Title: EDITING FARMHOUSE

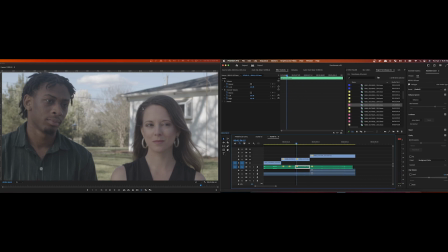(8:14)
And in the close-ups, it's soft lighting.
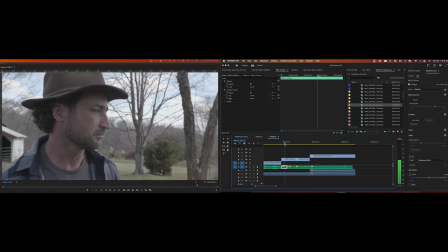(8:23)
As an editor, I don't typically focus on that. What I'm focusing on is performance because people are more focused on that as well. You want to cut. In my opinion, you want to cut for the reactions, and if there are small little technical issues.
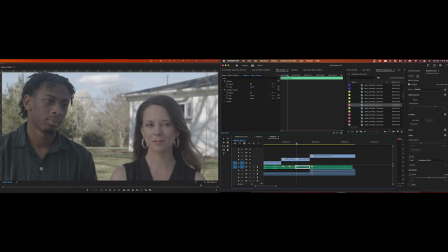(8:43)
I mean, they're not small, but technical issues that you can't worry about, then always focus on what you think is the best reaction. And for instance, like here, her eye line is not exactly the same,
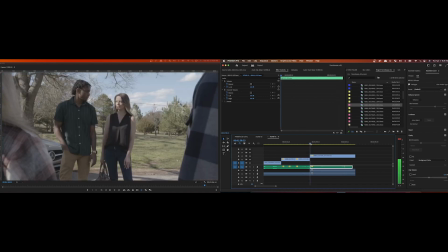(9:00)
but these are small, like his head is more turned here, but you don't catch it.
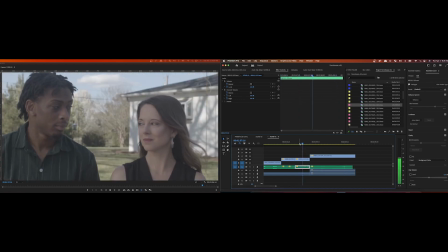(9:05)
Like when you're just watching it, I feel like you don't, they're looking in generally the same direction. It's fairly quick. People aren't noticing it. There's a perspective change because you're a little bit lower here.
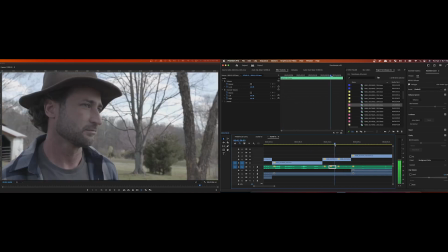(9:18)
So just little tricks like that. Just cutting for the reaction. What do you think is the best reaction? I chose this angle of Daniel, I think is the character's name,
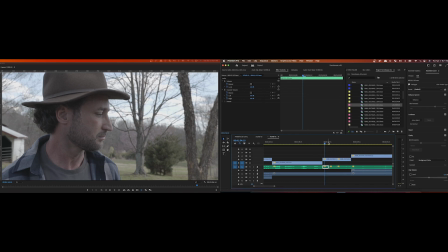(9:31)
because of his eye line relationship mostly to a lot of the other characters.
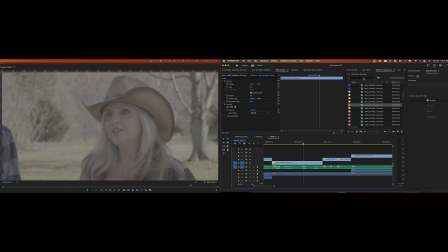(9:41)
The other cuts, and I wonder, or cameras. Let me see if I can see if I pull up another camera. Let's see what this is. Nope, that's inside. Inside barn. These are all over the place.
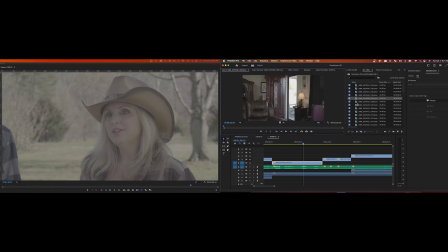(10:00)
I mean, the first thing you do is you bring a bunch of files in, but they, you shoot out of order, so I didn't really go through and organize it in here because when I did a camera sync up, it synced up the scenes and then I just built it out in a main timeline.
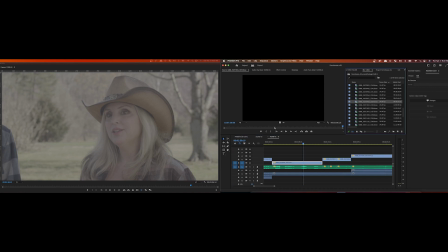(10:23)
I'm sure somebody would tell me that's the wrong way to do it, but
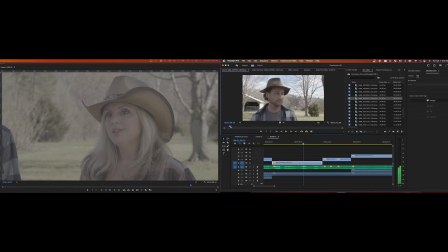(10:30)
this is the angle I chose for him. Just because theoretically the way you're looking at it, you can't even see my hands, but
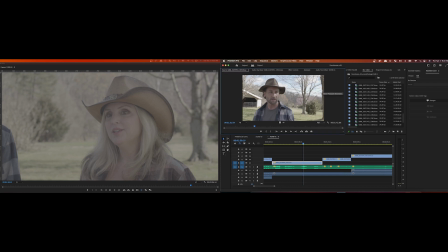(10:46)
the male character, I'm blanking on their names, but the male character's over in this section, the female character's over in this section. So when he's talking to the right person.
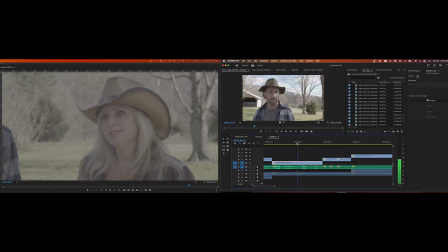(10:58)
They kept breaking the 180 rule, which I don't know if that was explained to you on set or if you're aware of it,
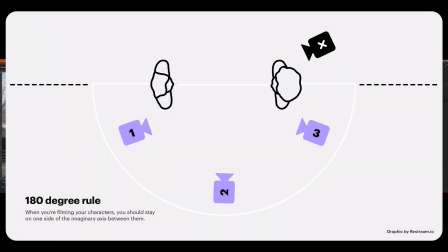(11:06)
but the 180 rule is where once you set a camera on a certain side of a group of people, there's like an invisible line that you don't cross that cuts down the middle to the other side. They didn't adhere to that.
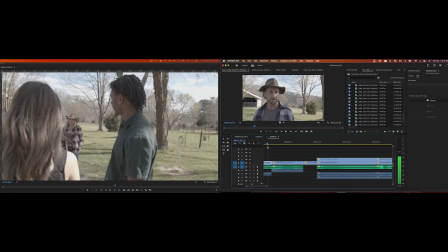(11:22)
And one of the biggest glaring areas is actually, I managed to hide some of it because
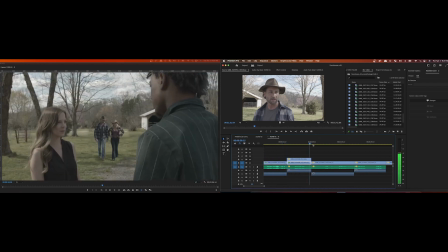(11:32)
I flipped what is it, this shot I flipped? Or one of these shots I flipped in order to get them on the right side. This one. So, I had to flip the foreground characters, but the background characters needed to stay the same.
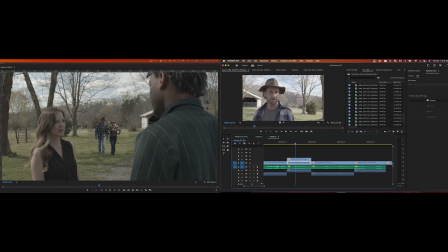(11:53)
So, it's the same shot, but this is masked out in the middle. What I'm going to have to go back and try to do is camera track, like stabilize and camera track this, and then try to
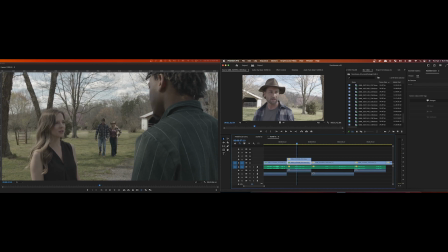(12:10)
roto this out and get them looking like they're walking in the grass back there. Typically, this is not required. Most editors would not do this sort of thing.